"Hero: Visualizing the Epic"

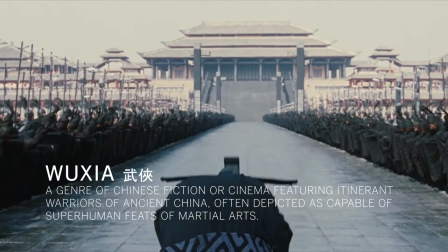(0:29)
As I've given the wuxia epic Hero, or Yingxiang, more watches over the years,
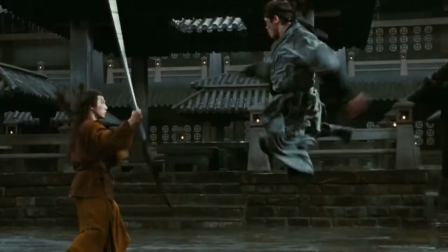(0:34)
I've come to realize that it wasn't just the optics of the film's design that made such an impression. It was the choreography.
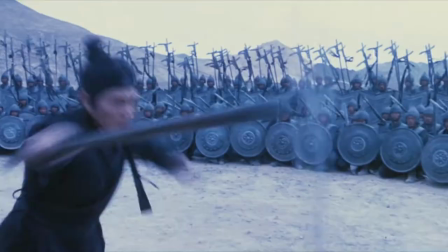(0:41)
And I don't mean the fantastic combat scenes throughout.
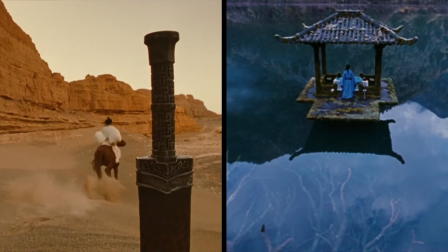(0:45)
I mean the observable choreography that connects fiction, truth, viewpoint, emotion, and intent to color, location, and even costumes and makeup.
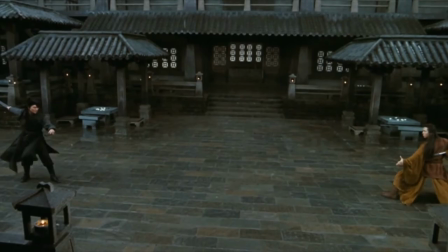(0:55)
A perfect choreography cannot exist without a rhythm on which to move.
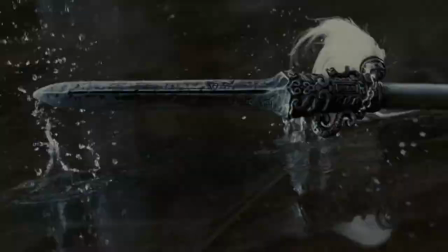(1:00)
Within the confines of a truly poetic setup, Hero establishes a rhythm to which the entire film will be choreographed.
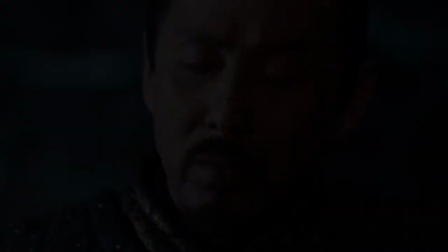(1:07)
With an opening move, Nameless has begun his initial strategy against the king, which continues to play out as each takes the opportunity to advance,
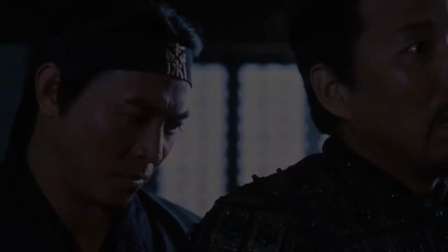(1:16)
contemplate, defend, and attack, back and forth, until a sacrifice is made.
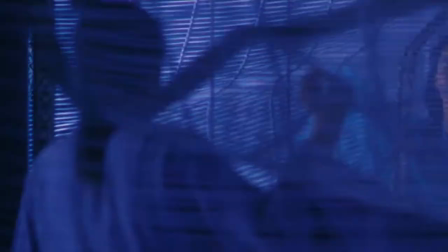(1:29)
And this notion of rhythm and repetition drifts into the visual and audio elements as well.
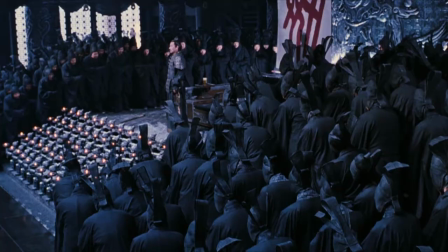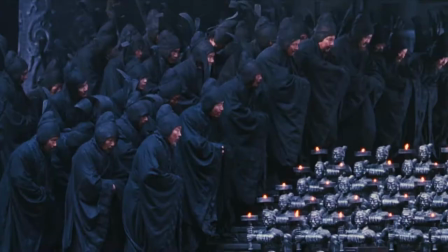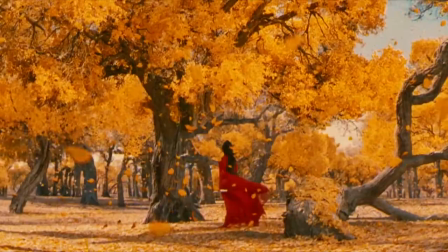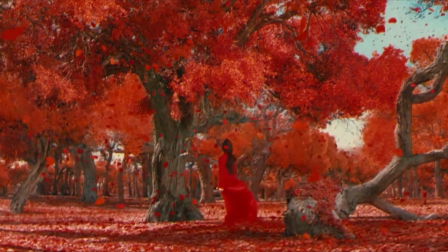(1:50)
I remember watching Hero when it was finally released in the US in 2004. What captivated me was the powerful visual composition of the film,
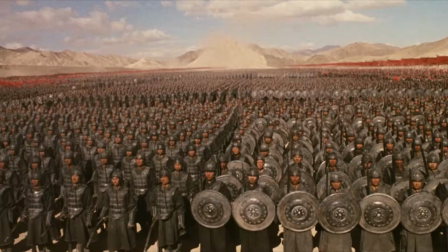(1:59)
which impacted me in such a way that I found myself inspired by it, even throughout my college architecture courses.
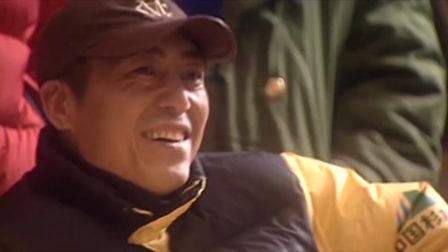(2:06)
Its immense scale and vivid imagery found ways of seeping into the various design projects that I undertook. What director Zhang Yimou, cinematographer Christopher Doyle,
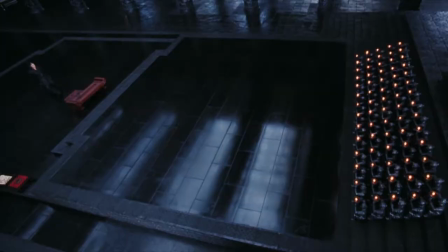(2:15)
and production designers Tingxaio and Zhenshou created with Hero was an epic visual catalog of interpretation and feelings.
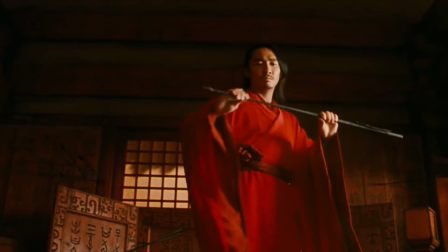(2:23)
In order to break down why Hero was so ingenious in its design and storytelling, we should look at the very word we use to describe it, epic.
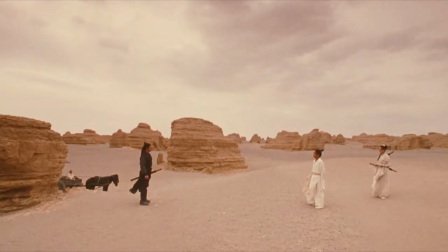(2:33)
In its most direct definition, an epic is a narrative about heroism, typically focusing on historic legends and from the traditions of oral storytelling.
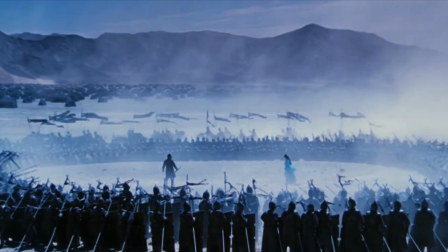(2:41)
In its adjective form, epic describes the characteristics of this narrative, referring to things vast and monumental.
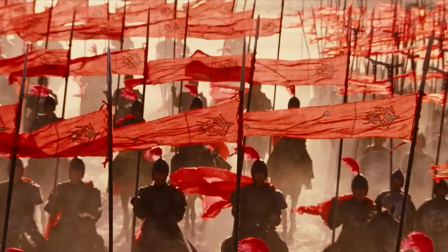(2:48)
And Hero is both. But what makes Hero so unique amongst other epics?
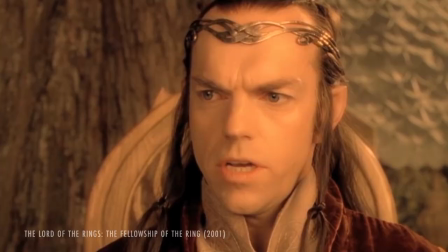(2:54)
Let's take a look at one of the most well-known examples, the Lord of the Rings trilogy.
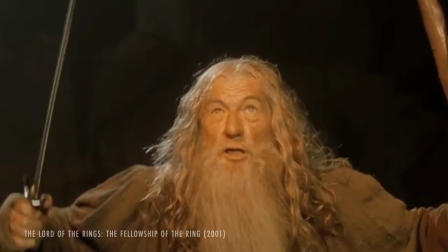(2:59)
Like any other epic narrative, the Lord of the Rings is told from a single point of view by a single narrator.
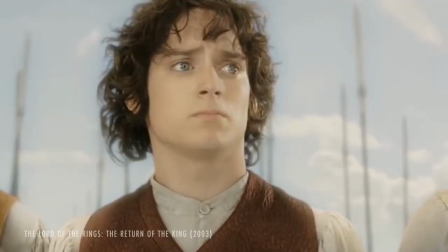(3:04)
While the film's characters take varying paths which separate and weave, they remain interconnected as parts of a single story.
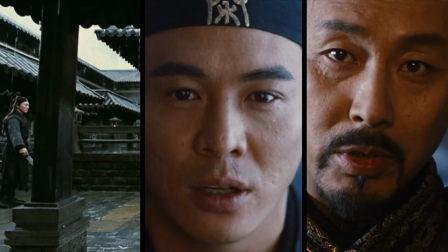(3:12)
Whereas Hero has varying narrators, whose verbal and mental accounts are focused on a single story,
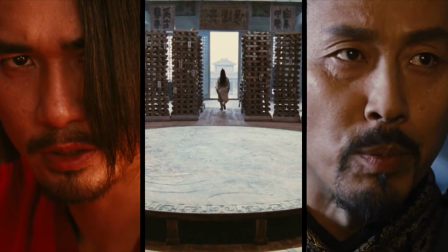(3:17)
but with varying narratives, which are eventually dismissed to reveal a single truth.
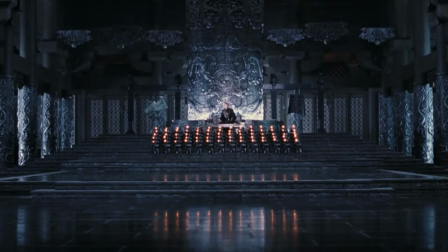(3:22)
This notion of multiple things merging into one beautifully echoes the ambitions of the king,
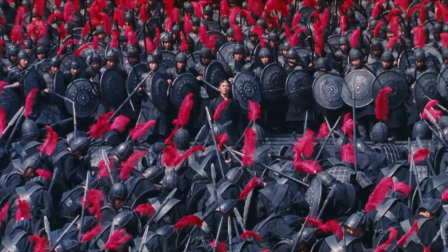(3:27)
to conquer and unite the six kingdoms in the name of the Qin Empire, summed up perfectly in two words,
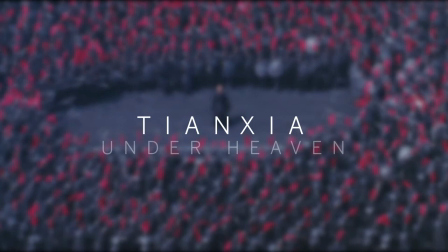(3:34)
our land, or more appropriately translated, under heaven.
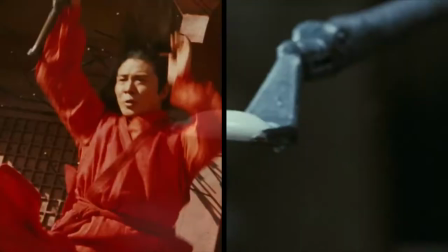(3:40)
Like the pieces on the game board, these varying accounts are differentiated by color, red for Nameless's,
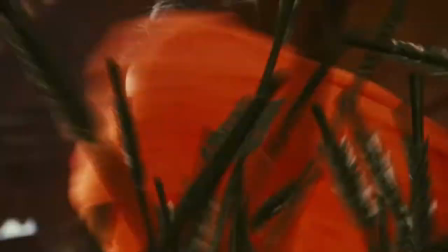(3:46)
expressing passion and anger, which fits perfectly with his underlying intentions of revenge.
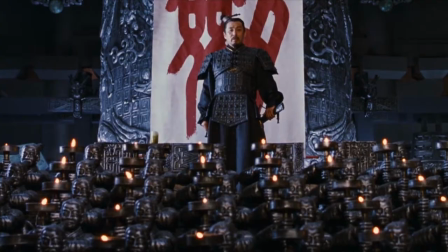(3:52)
Blue for the kings, expressing perhaps his inner calm, wisdom, and underlying sincere intentions.
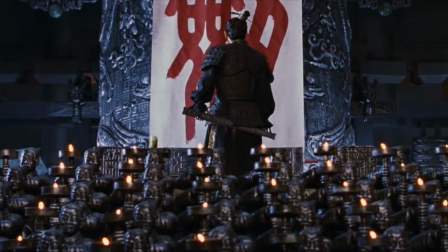(3:59)
Or perhaps his seemingly cold indifference to any sympathy for the people who he aims to conquer and thus unite.
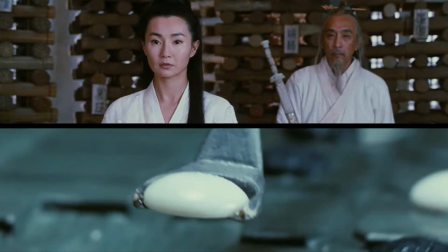(4:07)
Eventually, the truth comes to light, and the colors are more earthy and grounded, more simple and realistic, more pure, honest.
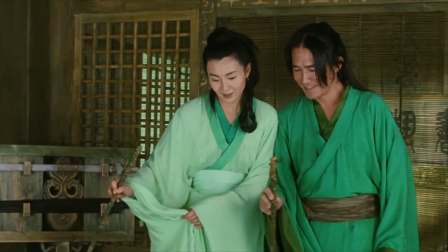(4:17)
Then we have briefly infused in supporting the true reality, Broken Sword's memories with flying snow,
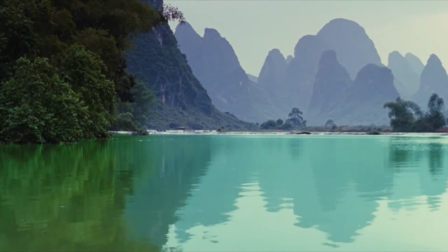(4:22)
which are primarily green, representing tranquility, nature, and rebirth.
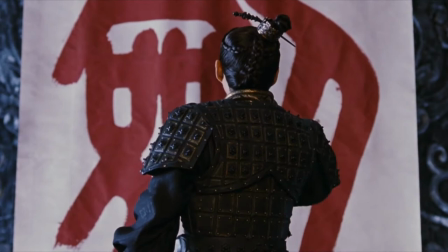(4:27)
Rebirth of the notion of Tian Xia and the Confucian aim to unite people under heaven.
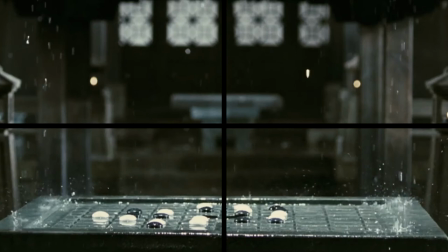(4:34)
But beneath all of the audacious colors and exciting visuals, that undercurrent remains, that rhythm,
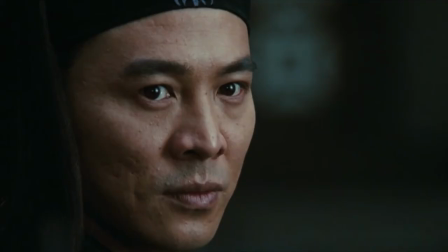(4:39)
the moves and countermoves between Nameless and the King as lie is pitted against assumption, is pitted against truth.
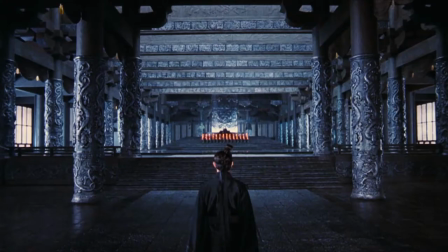(4:47)
All of these varying narratives are set against the present time and location, the King's palace,
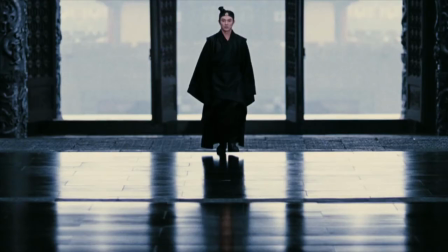(4:52)
which is all black and silver, like everything else relating to the Qin Empire.
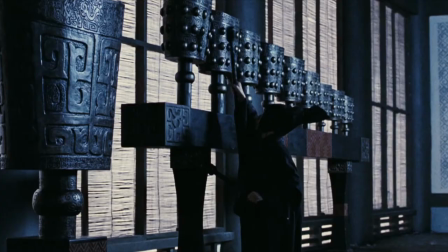(4:57)
Their monochromatic appearance and monochromatic sound equates to a single entity, a single voice.
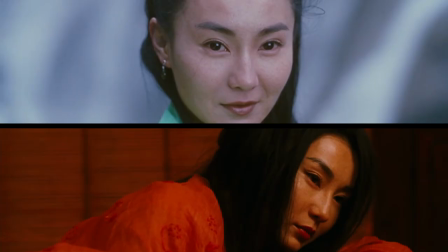(5:07)
And you'll notice other details vary from account to account. Costume differences, hair and makeup differences, and overall expressions and mannerisms,
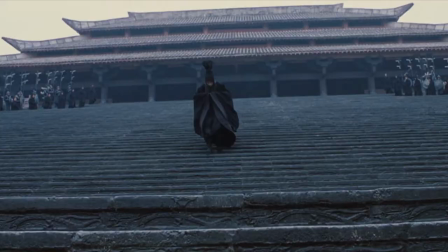(5:19)
The locations and sets and their immense scales act in support of the narrative of the epic.
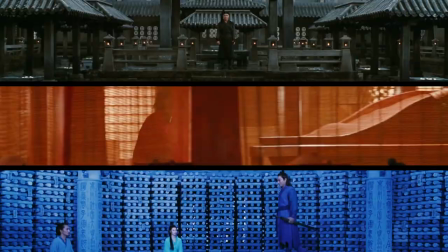(5:25)
Several sets were built at Hongdian World Studios,
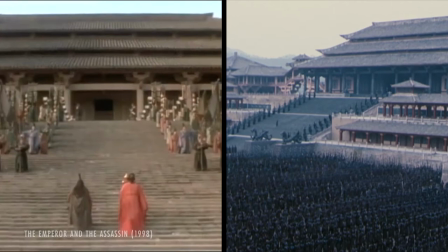(5:30)
where a reconstruction of the Qin Empire's Yanyang Palace was originally built for Chen Kaige's 1998 film, The Emperor and the Assassin.
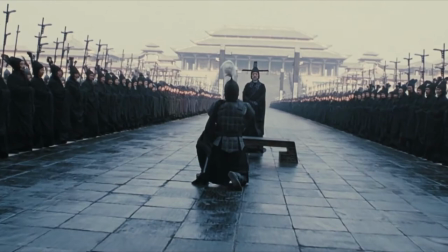(5:40)
At the time of building, it was the largest set in China and underwent extensive renovations in preparation for filming Hero.
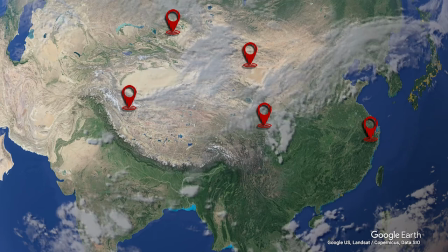(5:48)
Additionally, various geographical locations with diverse ecosystems were selected all over the country. These were chosen for their unique natural features, innate beauty and perfection,
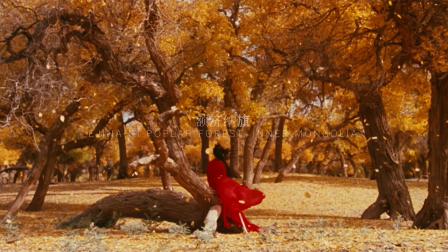(6:04)
dramatic components,
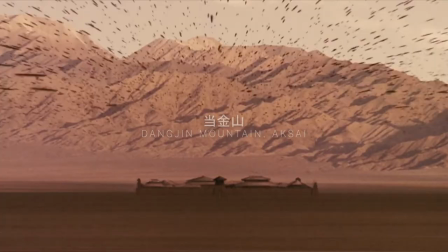(6:08)
ancient surroundings in bold colors, and vast isolation.
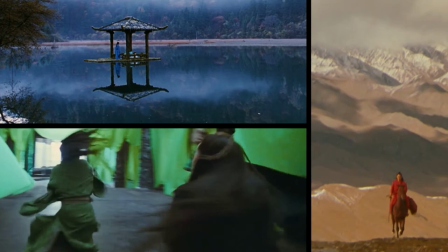(6:18)
In concert, the sets, locations, rhythmic undercurrent of pace,
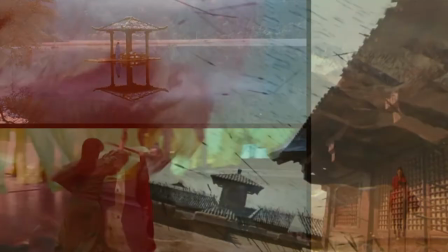(6:22)
and bold differentiating color palettes for the varying narratives dance together in a choreography of the sublime,
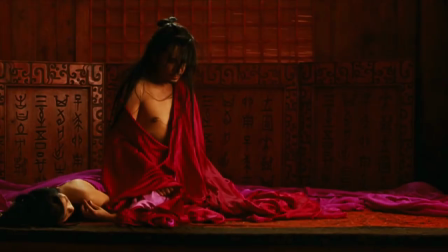(6:28)
illustrating the oral accounting of the epic, in which perspective doesn't always amount to the truth.
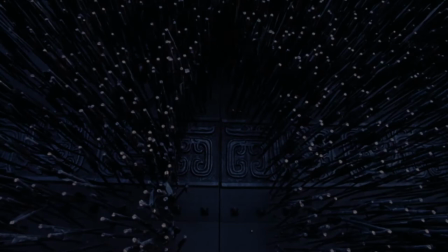(6:34)
And sometimes, the truth takes time to reach.
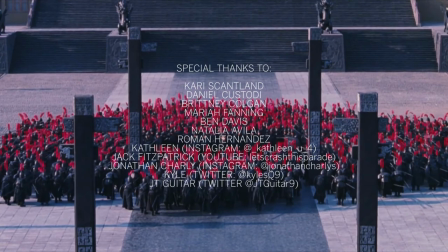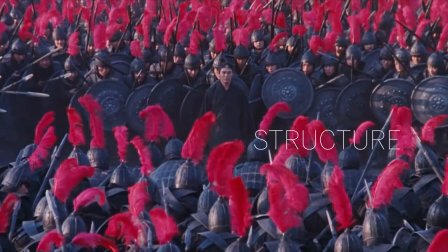(6:46)
Want to be our hero? Make sure to like the video below, if you did, and hit that subscribe button while you're there.
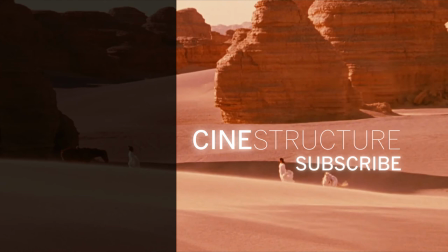(6:53)
And check out some of our other videos on the production design of your favorite films.